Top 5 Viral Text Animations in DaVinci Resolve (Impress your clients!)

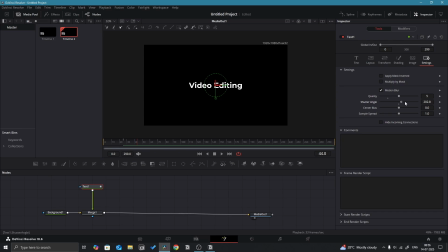249s
Now let's polish it up. Go to the settings tab of the text node, enable motion blur and increase the shutter angle for that cinematic smoothness.
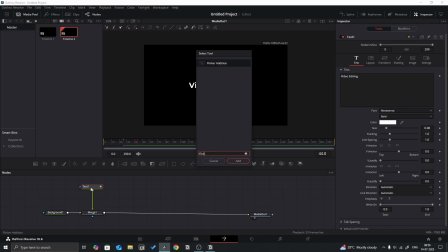256s
Want to add a cool flickering effect, press Ctrl plus space, type flicker edition and bring in the flicker edition node.
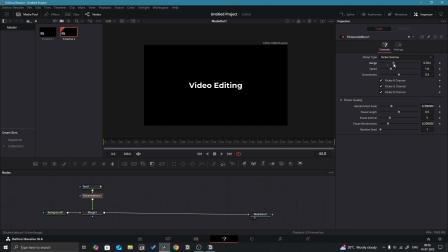262s
Connect it after the text node. Now tweak the flicker settings to get the intensity and frequency you want, totally up to your style. To finish it off, open the spline tab, fit everything, select all keyframes, Ctrl A, right click and apply outcubic to smoothen the motion.
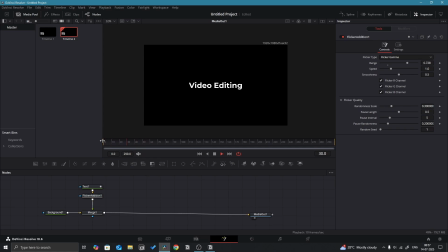275s
And that's it for the third text animation. Clean, simple and stylish. Alright, time for the fourth and second last text animation.
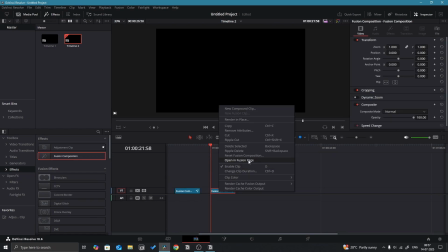284s
Start by adding a fusion composition, opening it in the fusion page and doing the usual step.
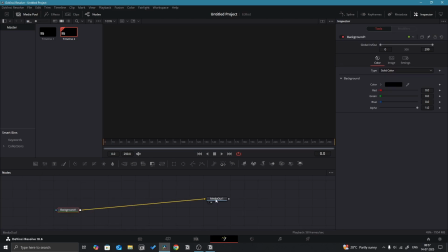288s
Background node, the basics. But this one's a bit more advanced. Just a little, nothing too crazy.
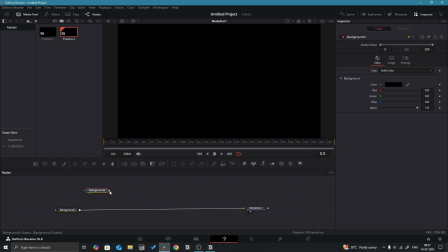294s
First, add another background node, merge it and change its color to something lighter, maybe a soft blue.
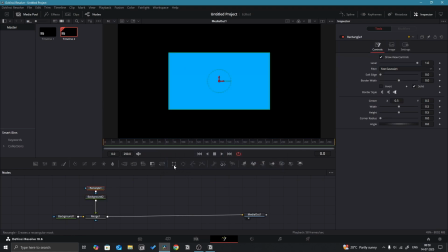299s
This will be our diamond shape. Now apply a rectangle mask to this background and reshape it into a square.
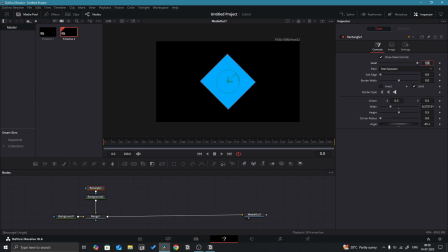304s
Then go to the angle setting of the mask and rotate it to 45 degrees. Now you have got a diamond. You can tweak the mask width or height if it's not looking sharp enough. To control its animation, add a transform node after the background. Shrink the size a bit and move it to the left side of the frame. This is where our diamond starts.
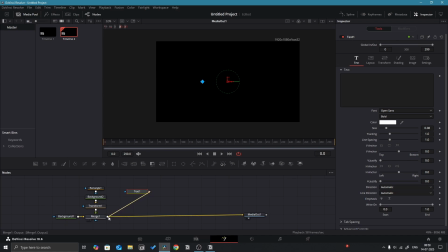321s
Now bring in your text plus node, customize the text however you like and position it neatly on the right side of the diamond
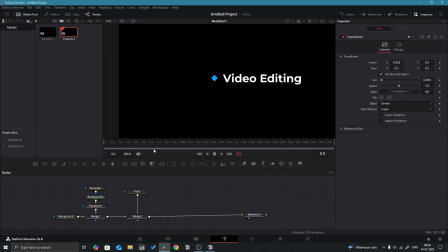329s
let's animate the diamond first move the playhead to frame 35 in the transform node keyframe x and y position size and angle now go back to frame 0 and change y position move it downward size scale it down angle set it to minus 270 for that dramatic spin effect
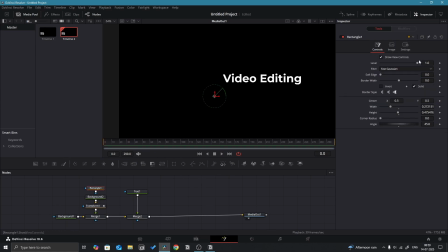347s
also animate the opacity using the rectangle mask on the diamond so it fades in with style now for the text reveal animation add a rectangle mask to your text node resize and reposition it so it cleanly covers the text
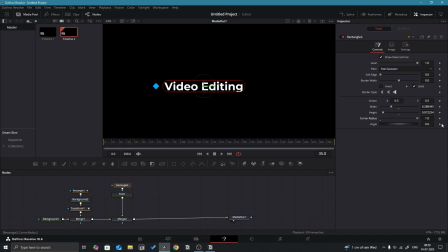362s
it's okay if there's a bit of space around adjust the corner radius and soft edge if needed for a smoother look we will animate the mask to reveal the text as the diamond appears go to frame 20 and keyframe the x and y position of the mask move the x position left so the text is fully hidden then jump to frame 50 and move the mask x position right to reveal the text fully.
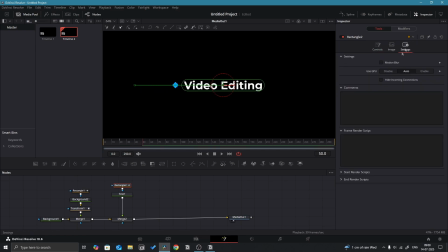381s
Finally, polish everything. Add motion blur to both the transform node and a text rectangle mask. Increase the shutter angle for the slick movement. Head to the spline tab, fit all keyframes, select everything, ctrl a, right click and choose ease out cubic for smooth easing.
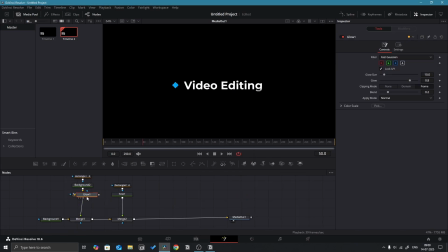397s
And one optional thing you can do is add a glow effect to the diamond. It adds that extra cinematic touch and makes the animation pop.
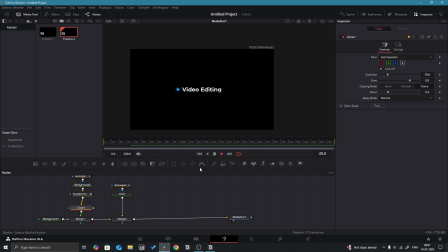403s
And that wraps up the fourth text animation. Clean, dynamic and and which will be striking. Time for the fifth and final text animation.
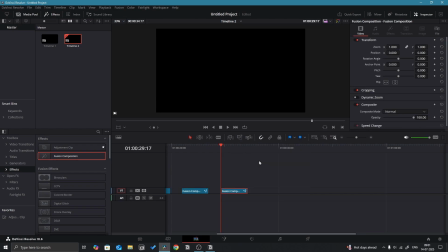411s
Let's finish strong. As always, start by adding a fusion composition. Open it in the fusion page and bring in a background node and a textplus node.
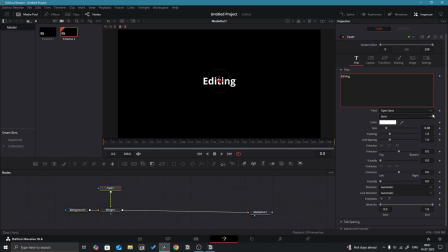421s
This time, I'm keeping the text short and simple. Just editing. Now let's create a background for the text.
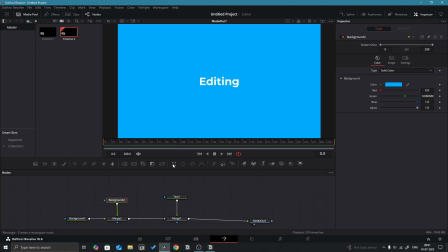427s
Add another background node behind the text. Pick a color that fits your style. I'm going with blue. Apply a rectangle mask to shape it into a clean background that fits nicely behind the
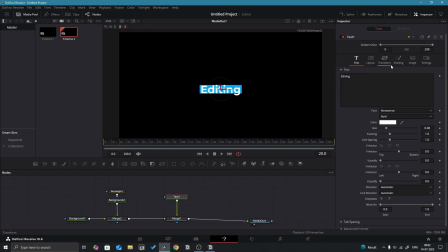439s
text step 1 animate the text move the player to frame 20 in the layout tab keyframe the x and y position then go to the shading tab and keyframe the opacity now go back to frame 0 and move the y position down so the text slides in from below turn the opacity to
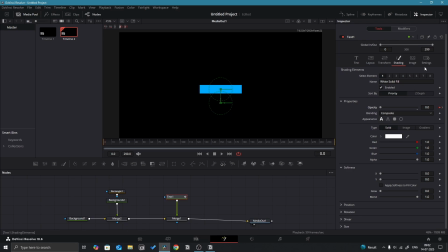453s
0 so it fades in as well don't forget to add motion blur and increase the shutter angle step 2 animate the background reveal we will animate the background after the text starts coming in at frame 20 add a rectangle mask to the background node. Make sure it's connected to the merge node. Then animate the x-position of this mask.
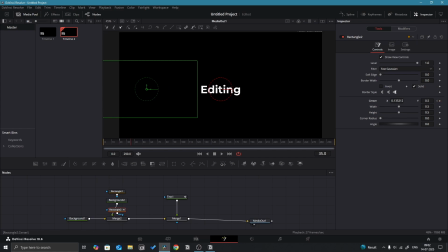473s
This will make the background slide in smoothly from the side, revealing itself just after the text appears. Final polish. Add motion blur to the background as well. Head into the spline tab, select all your keyframes and apply ease out cubic for that final smooth finish.
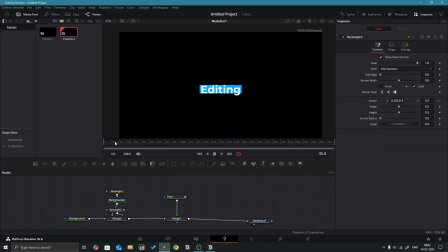492s
And that's it. The fifth and final text animation. Clean, modern and super useful.